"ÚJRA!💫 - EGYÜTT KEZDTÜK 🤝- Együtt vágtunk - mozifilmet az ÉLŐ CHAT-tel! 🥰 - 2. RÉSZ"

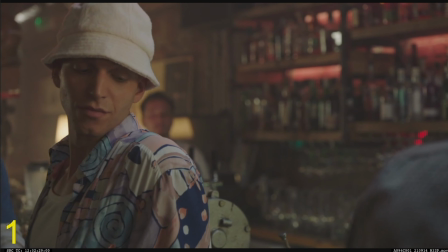979s
Viszont Deák nekünk, nézzétek meg, hogy jelenleg sehogy nem jön meg.
Nekem a Franciska, neked a Juli.
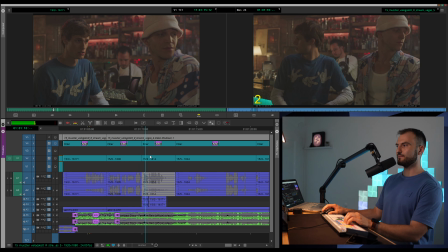985s
A Deák közben valahogy képen kívül megjött, már átment a képen, csak hogy azt kiszedtük. Ez nem volt.
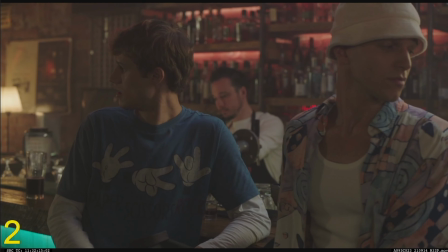991s
Itt jön meg Ádinál. Nézzük, hogy van olyan kép, ahol megjön.
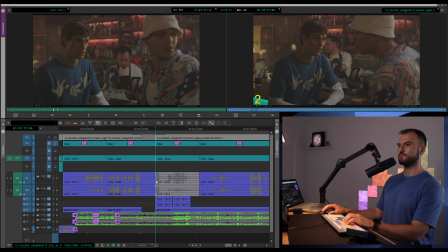995s
Hát sehol nem jön meg, úgyhogy lehet, hogy ennek a snittnek a végébe bele kéne pótolni annyit, hogy jön valaki.
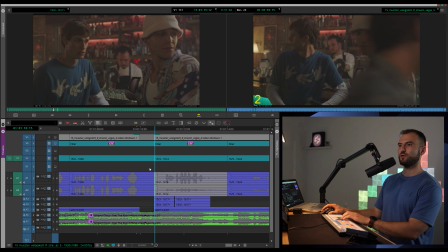1003s
És ennek a snittnek az elejébe pedig vissza lehetne pótolni azt, hogy jön valaki.
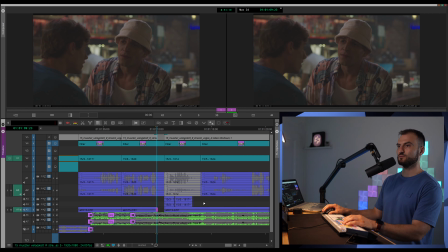1008s
Átvágjuk azt, amikor a Deák elsétál mellettünk, többféleképpen lehet átvágni.
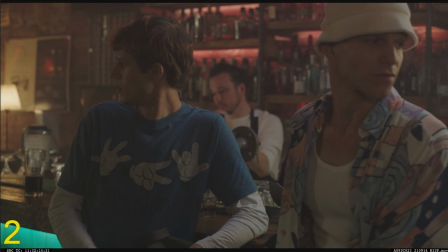1013s
Nézzük meg, hogyha most belevágunk, ahogy ő jön mindkét képbe, hogy ez átviszi-e nekünk érzetbe.
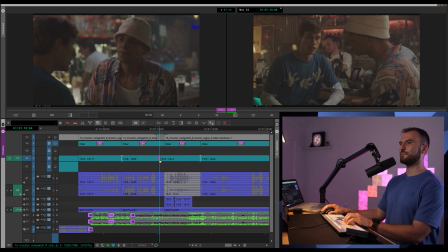1019s
Közben kihúzom itt az atmót, most csak így alatta.
Nekem a Franciska, neked a Juli.
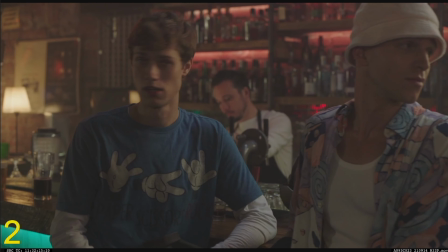1024s Jó! Bocsi, egy VBK-t szeret.
Hogy tetszik nektek ez?
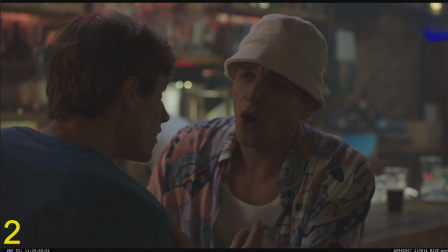1029s Bocsi.
Szerintem sajnos egy kicsit ugrik. De inkább érdemes lenne eldönteni, hogy melyikből használjuk.
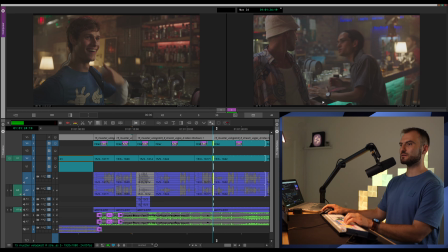1036s Bocsi, egy...
Vagy ebből használjuk, vagy ebből használjuk.
Bocsi.
Lehet, hogy inkább az elsőből használnám most.
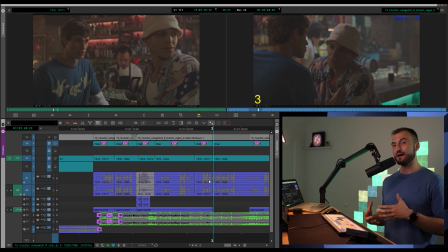1043s
És innen pedig lehet, hogy majd ide kéne átvágni a Deákra, hogy megérkezik. Mit szóltok?
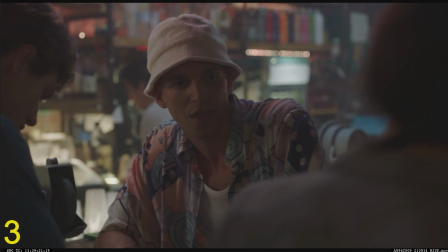1048s
Hogy lássuk a Deákot minél hamarabb, hogy ki az, aki megjött ide.
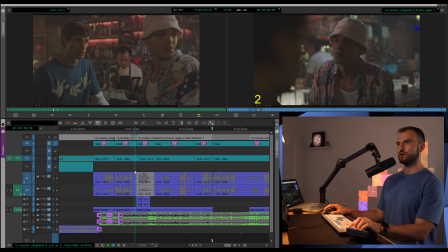1053s
Vagy most visszahúztam egy másik snitből, amiben a Deák jön be, hogy mi van az elejében, mert ebbe elég jól jön be, ha megnézitek.
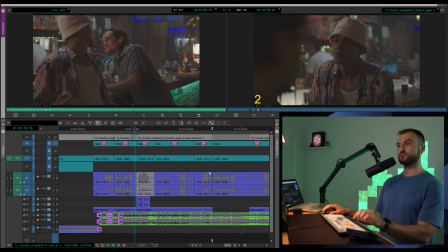1059s
És elég jól érkezik meg a mi Deákunk, kap egy jó kis kisvenket is.
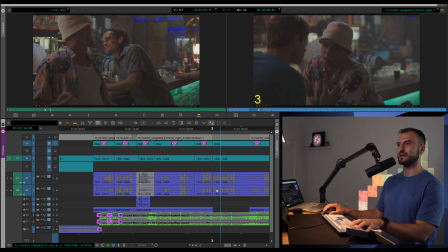1063s
Míg abban, amit mi alapból kiválasztottunk, annak a nyersanyagába nem a mi általunk választott Geri megérkezés van,
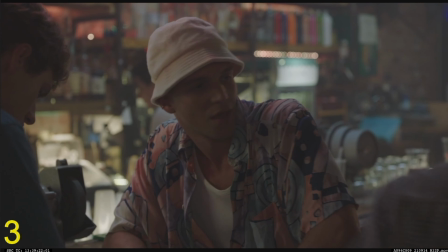1070s
ezért most össze kéne hasonlítani, nem működne egyébként az az Ádi, ami össze van kötve alapból a Deáknak a megérkezésével.
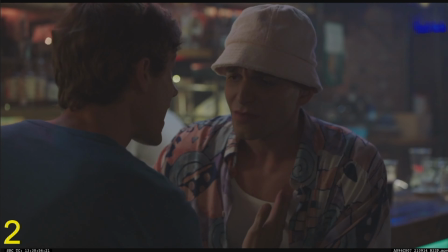1078s
Nézzük csak meg.
Ez az utolsó dobásunk, oké? Okay? Nekem a Franciska, neked Juli. Jó!
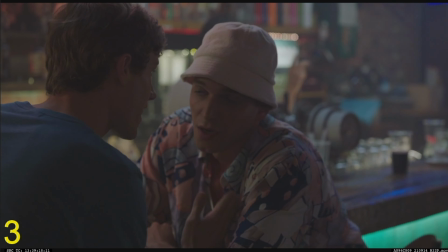1083s
Mit szóltok ehhez, összehasonlítva ezzel?
Neked a Juli. Jó!
Ez az eredeti.
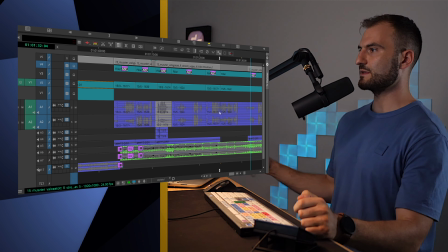1088s Nekem a Franciska, neked a Juli. Jó!
Ez pedig az új lenne, ha összekötnénk a Deák megérkezésével.
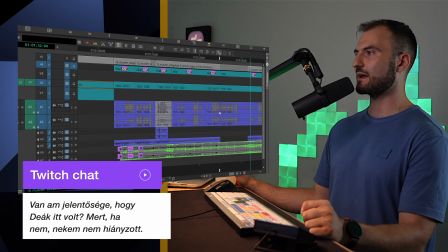1095s Oké, okay, nekem a Franciska, neked Juli. Jó!
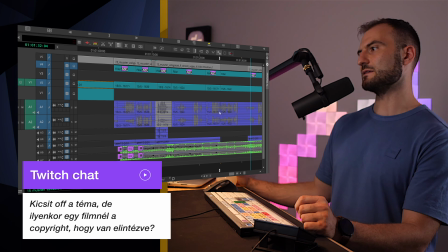1100s
Na, mit gondoltok? Közben nézem, miket írtok. Van amúgy jelentősége annak, hogy Deák itt volt, mert ha nem, nekem nem hiányzott.
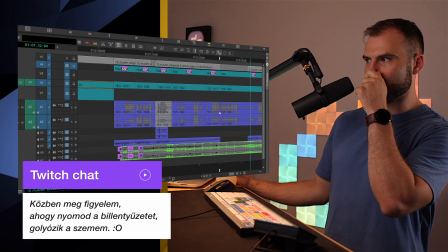1107s
Nem, ez kell, hogy a Deák megjön.
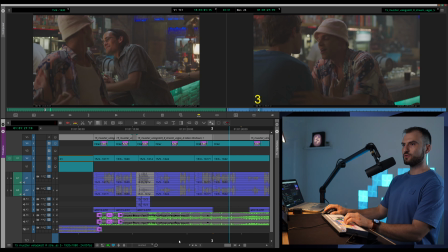1109s
Lehet kicsit off a témád ilyenkor egy filmnél a zenékre copyright, hogy van... elintézve, megveszik a zenéket, és akkor el lesz intézve.
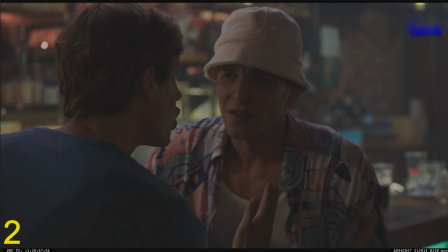1116s
Közben megfigyelem, ahogy nyomod a billentyűzetet, golyózik a szeme, ez a dolgom, hogy nyomkodjam.
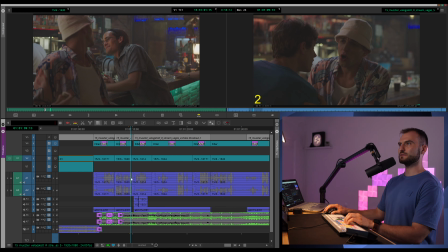1121s
Nézzük meg játékból. Mi van akkor, hogyha megpróbáljuk összekombózni a kettőt, mit szóltok?
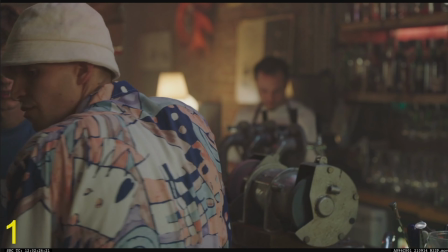1125s
Tehát...
Nekem a Franciska, neked a Juli.
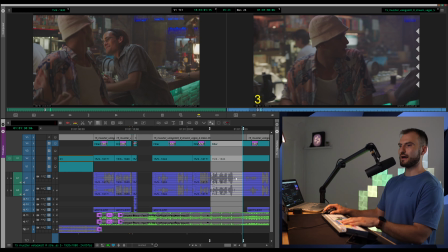1129s
Mi lenne, hogyha itt a jó után valahogy átvágunk egy kicsit még a Marcira, átjön valaki a képen, Ádi kinéz,
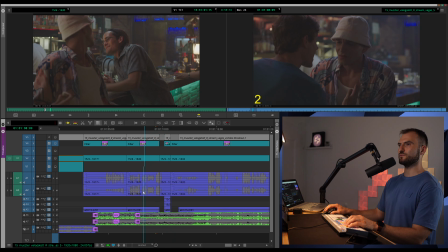1136s
és lehet, hogy ezután lenne érdemes behozni ezt a jó madár Deákot, már mondjuk svenkbe vágni.
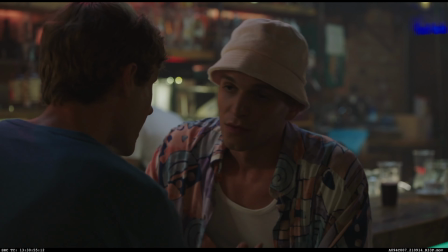1143s
Jó, átsétál, és még mozgásban vagyunk mindenkivel, és kisvenkelünk.
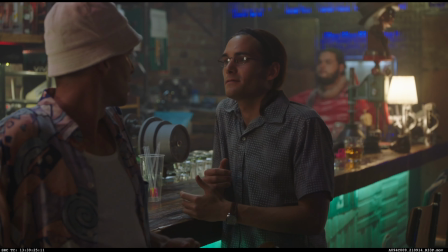1150s Janipá! Szevasz, söröm! Ugye, ez utolsó esélyünk, jó?
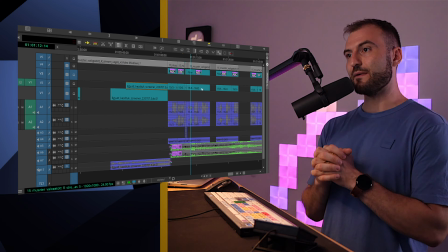1156s Nekem a Franciska, neked a Juli. Jó! Egy BBK-t szeretnék.
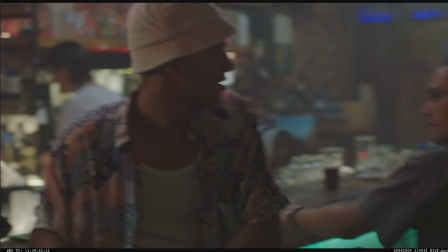1164s Jó, buli, mi Deák?
Megérkezik a Deák, tehát azt látjuk, hogy ezzel a kicsi oda-visszával, de megérkezik a Deák.
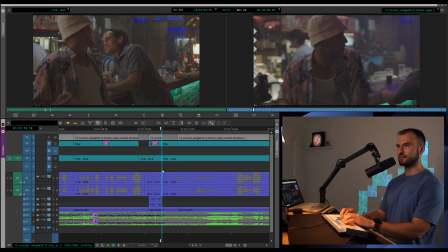1170s
Picit lehet kapkodós, De közben megjön a srác, tehát először látjuk koszosan életlenbe,
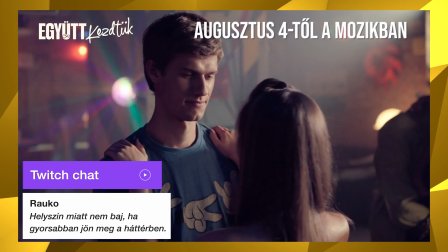1176s
és utána át tudunk vágni ide, és ki van hagyva az az oda-visszanézés, illetve benne marad a Svenk is.
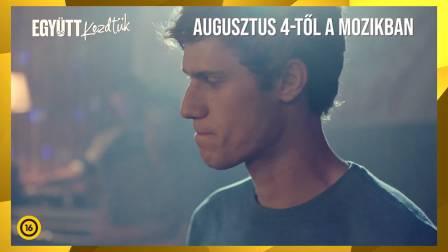1181s
Tehát ez egy ilyen előnyökkel tudna járni. Mit szóltok?
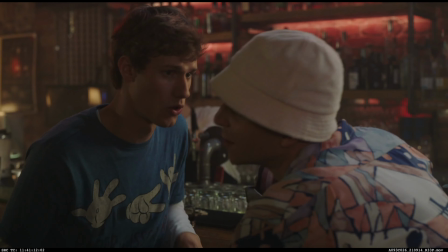1184s
Bizonyám, Rajko, ezt elég pontosan látod, hogy mivel a jelenet amúgy is kicsit pörgősebb a helyszín meg a hangulat miatt, nem baj, hogy gyorsan jön meg a srác a háttérben, én is ezt gondolom. Simán működik itt az, hogy van egy dinamikus vágás is, meg egy váltás is.
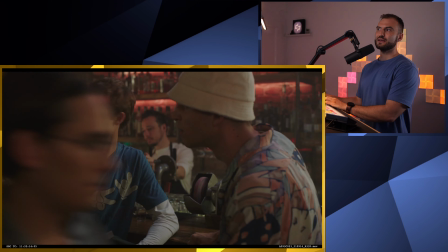1197s
Tehát ez a két statikus kép, viszonylag statikus kép, ami megáll a párbeszéd miatt Ádin meg Marcin.
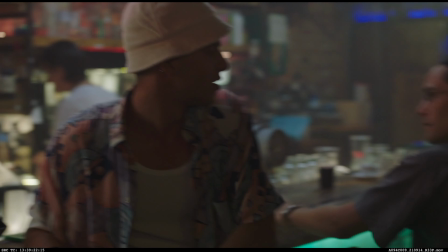1203s
Lehet, hogy tök jó váltás és egy új szereplőnek a dramaturgiai expóját tudja hozni az, hogyha először is még megtörténik egy ilyen kicsit koszos, de dinamikus átsétálás, amit lekövet egy Svenk és az Ádinak a fordulása,
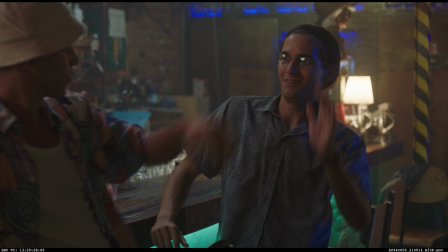1218s
behozva az új szereplőt. Azt mondja Sogán, hogy bár nem látod elejétől a folyamatot, jó a tempó.
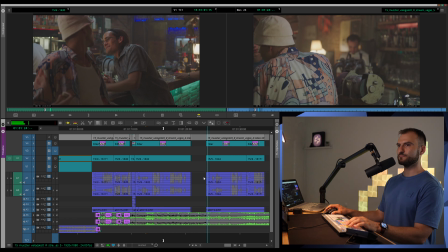1223s
Örülök neki. Na nézzük tovább. Szóval Deák kére egy piát.
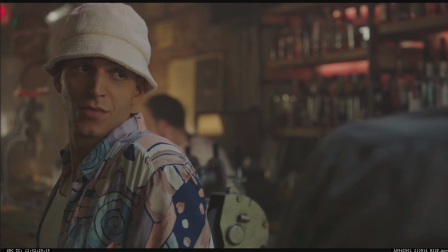1227s Jó, buli, mi Deák?